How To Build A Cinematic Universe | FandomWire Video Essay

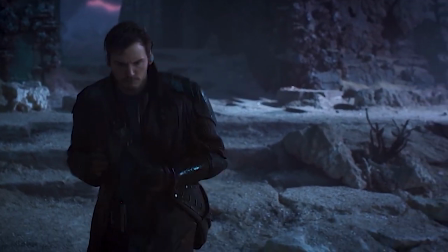4:17 Comic books are essentially massive universes filled with unique characters having their own adventures as well as joint adventures with other characters.
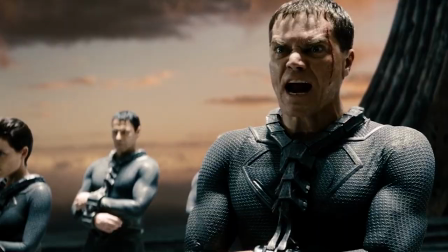4:24 We saw the beginnings of another superhero-themed cinematic universe with Zack Snyder's Man of Steel.
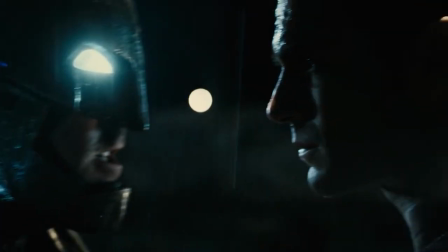4:29 That film was immediately followed up with Batman vs. Superman Dawn of Justice and then with the Justice League.
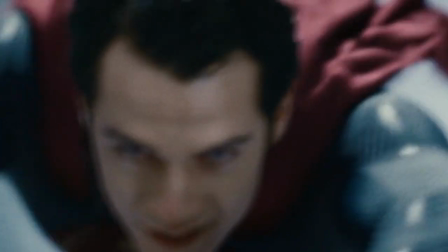4:34 Henry Cavill's Superman was the only character from the Justice League movie to have a solo film before the giant team-up was attempted.
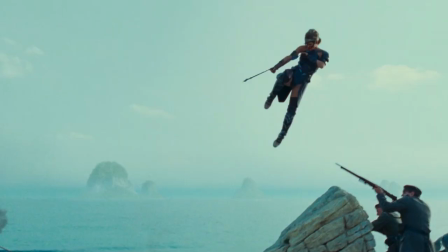4:40 Aquaman and Wonder Woman would each get solo films later on, and a Flash film is currently in production.
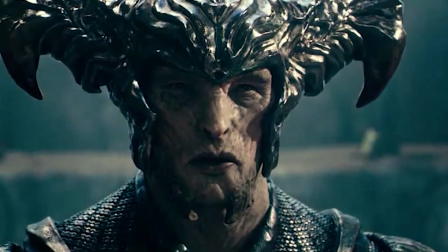4:46 And Cyborg… well, Cyborg will probably never get his own movie. But to create the type of cinematic universe that Warner Bros. was setting out to do with their DC properties,
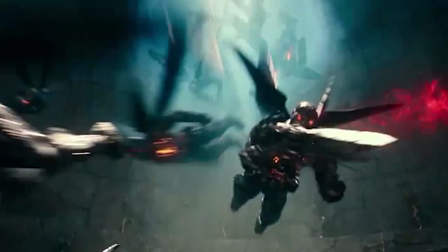4:55 you have to have a plan in place, and ensure that the plan is carried out to a T. We didn't see that with the DCEU,
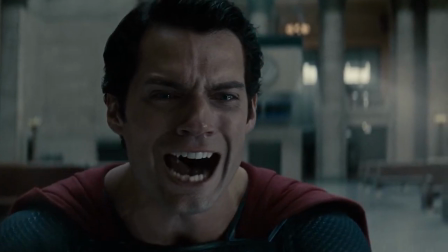5:01 and as a result they've run into issue after issue after issue. The current timeline is a jumbled mess.
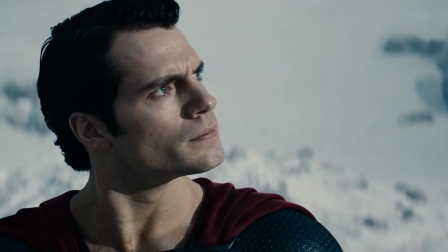5:07 Ben Affleck WAS Batman, but now he's not. Henry Henry Cavill was Superman, but now he's not?
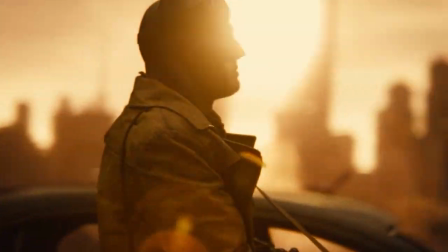5:12 Maybe? Suicide Squad was terrible, so they rebooted it. Or was it a sequel? Justice League turned out awful, so they redid that too with Zack Snyder's Justice League.
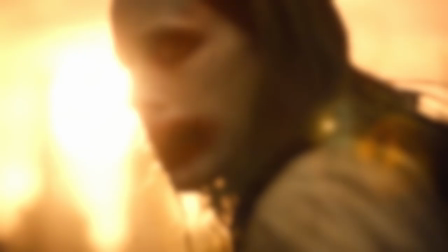5:21 But the new version isn't actually a part of the timeline. It's a separate entity entirely. Or is it Joss Whedon's version that isn't in the timeline?
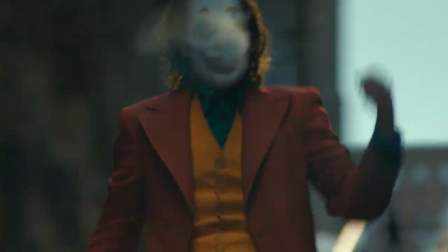5:28 You see, this entire thing is a mess. It's confusing and it's inconsistent. There was no planning before launching.
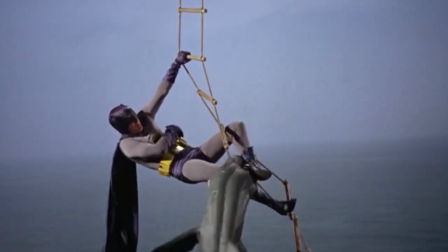5:36 Like jumping into the ocean when you don't know how to swim and just hoping that you'll figure it out as you go. But more than likely what will really happen is… you'll drown.
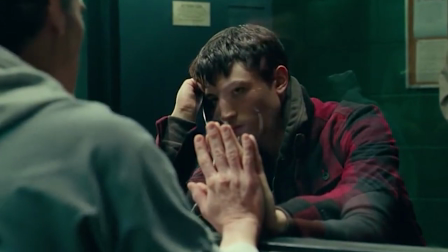5:44 So why was DC in such a rush to get Justice League into theaters? Why were they so quick to dive into the deep end without a life jacket?
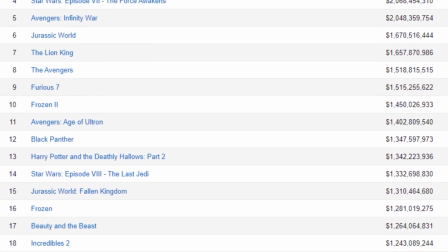5:51 Remember those five MCU films that are among the ten highest grossing films of all time?
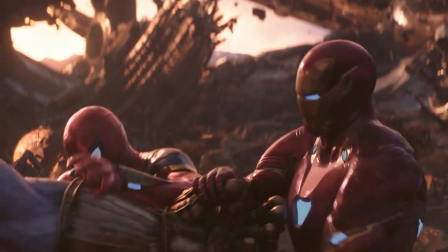5:56 Well, four of those are Avengers films. That's right, superhero team-ups just like the Justice League.
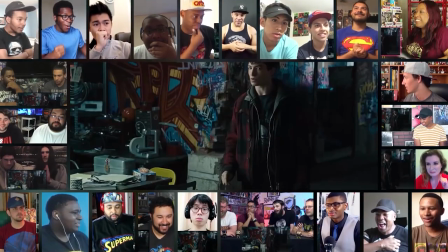6:01 Fans come out in droves to buy tickets when more than one of their favorite heroes share the screen. We saw similar rushed plans put into a place in Mark Webb's The Amazing Spider-Man 2.
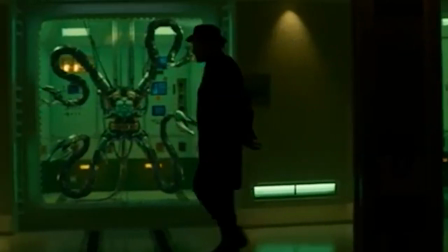6:10 The plans for a sequel that would pit Spider-Man against the Sinister Six, a team of six supervillains who all hate the web-slinging hero, were on full display throughout the movie.
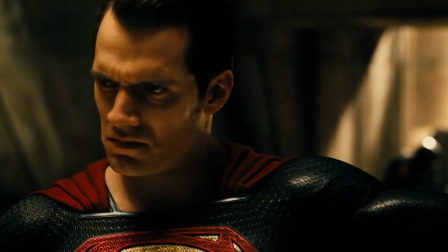6:18 All in all, the number one rule of thumb is this. You can't rush a cinematic universe.
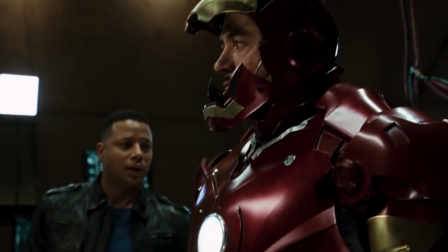6:24 Iron Man came out in 2008 and the first Avengers film came out in 2012.
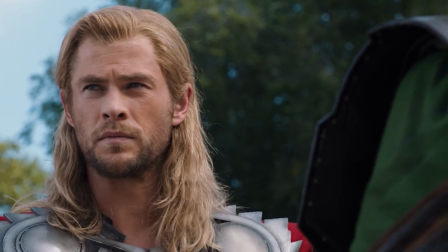6:29 But in the time between, we got The Incredible Hulk, Thor, Captain America, The First Avenger, and even Iron Man 2.
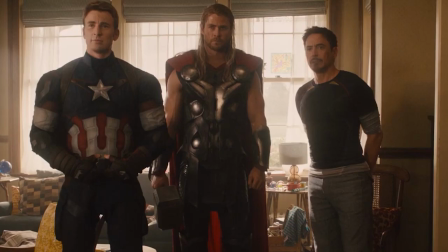6:35 We got to meet and understand each of the main players in the Avengers before their team-up ever happened.
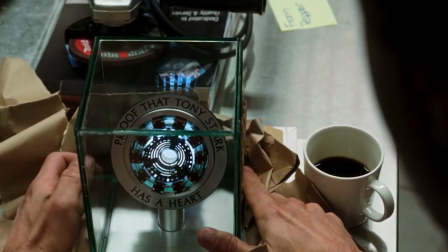6:40 We knew their backgrounds, their motivations, their strengths and weaknesses. We cared about them. And that really says something.
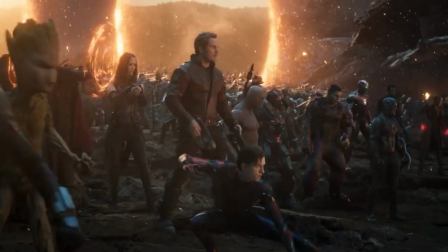6:46 We cared for these characters. And that is why audiences cheered when Captain America said his iconic line and ordered the Avengers to assemble.
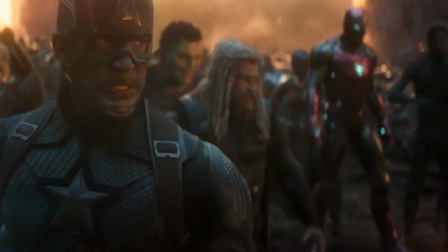6:53 The epic, climactic showdown against Thanos had been built up for years.
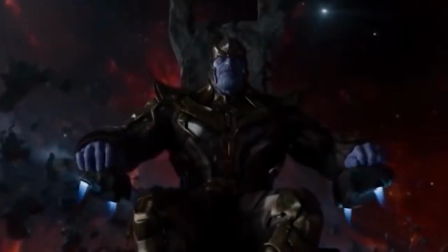6:57 Through after-credit scenes, small nods and mentions, the MCU built Thanos up to be the biggest threat that the Avengers had ever faced.
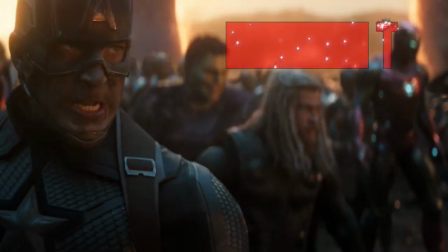7:04 So, when we finally got there, when we finally saw this, it meant something. It meant a lot, actually.
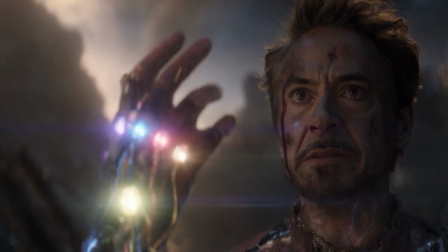7:09 And when Iron Man sacrificed himself and saved the universe, we felt something. Look, I get it.
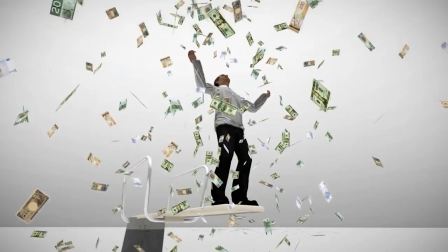7:15 Studios are businesses, big businesses, and their goal is to make money. But when that's their only goal, well, it shows.
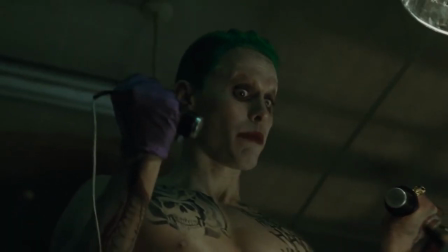7:22 And it's funny because we keep seeing it time after time, the MCU's way of doing things has worked.
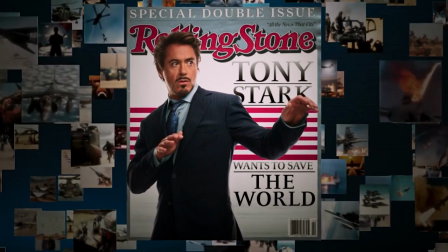7:27 They've made billions of dollars.
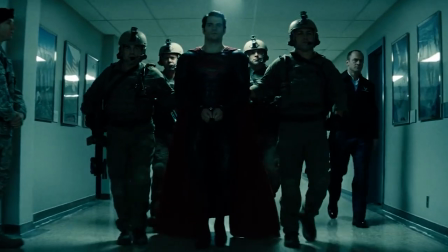7:28 And the studios who try to rush their cinematic universes, the ones who put the cart before the horse are failing to get those box office results or develop those large followings of fans.
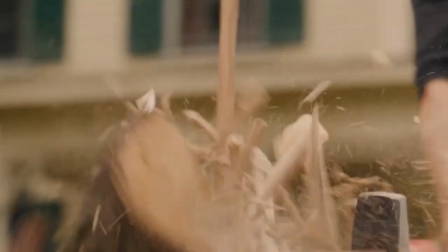7:37 So, there you have it guys. Those are my thoughts on what it takes to make a great cinematic universe and why the MCU has done such a great job.
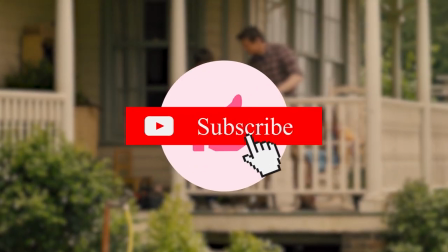7:44 Let me know what you think in the comments, I'd love to discuss it with you. Don't forget to like and subscribe if you haven't already and I'll see you in the next video.